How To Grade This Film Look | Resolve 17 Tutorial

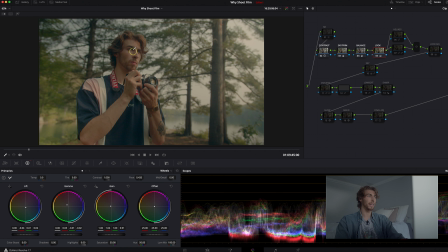1485s
Started to get a lot of that greens, kept the warmth in our face, and then we went over adjusted some of the skin tones and also took that qualifier and just brightened up the saturation a little bit on that Pentax strap. And then moving in, we really wanted to make some adjustments to the look that we're going for,
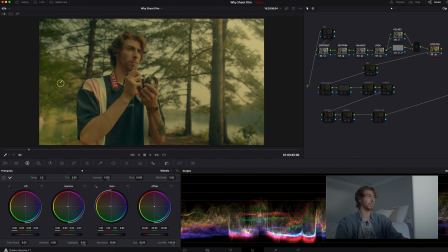1502s
really going heavy with the greens and really developing that look. So that's what we did here.
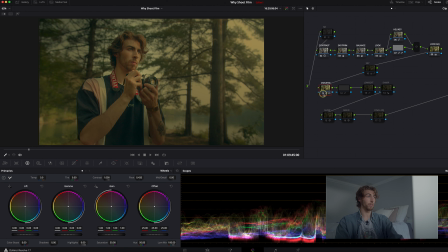1508s
We skip over the sky for a second, add in this vignette just to add in the focus on myself being the subject, but then creating that outside node and bringing a little bit back on my face,
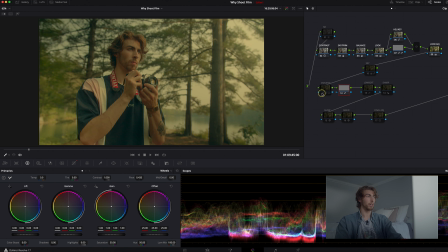1519s
really rounding off that focus on myself.
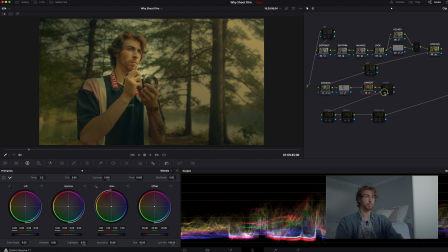1522s
And then we used the low soft just to bring up that spot in the waveform and sharpen up the image just a little bit more.
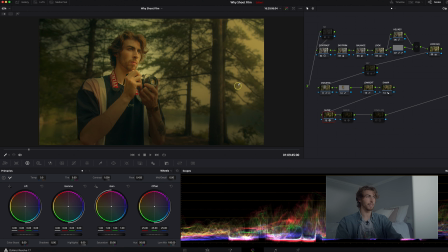1530s
And then we went into the glow tool to add in that really halo, halation, glowy, nice filmic look. So we added that in there. Of course, adding grain, being very generous with that. Then we made that sky adjustment, just a slight tweak on the sky,
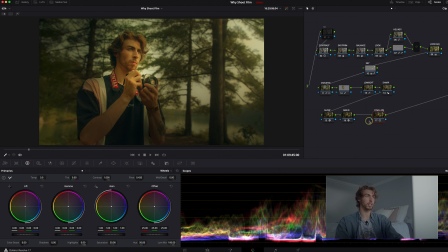1547s
take away some of the muddiness, and then some final adjustments there, just to bring up the exposure a little bit more. Finishing with the noise reduction. So that's our look. So if you liked this video, if you found it helpful, if you'd like me to do more color grading tutorials, leave a comment in the comment section down below. I love coloring. It's actually really fun with crayons and on DaVinci Resolve. So I hope to do some more of these, and I hope to do them in the near future. But that is all that I have for you guys today. Thank you so much for sticking around, and I will see you next week. Class is dismissed.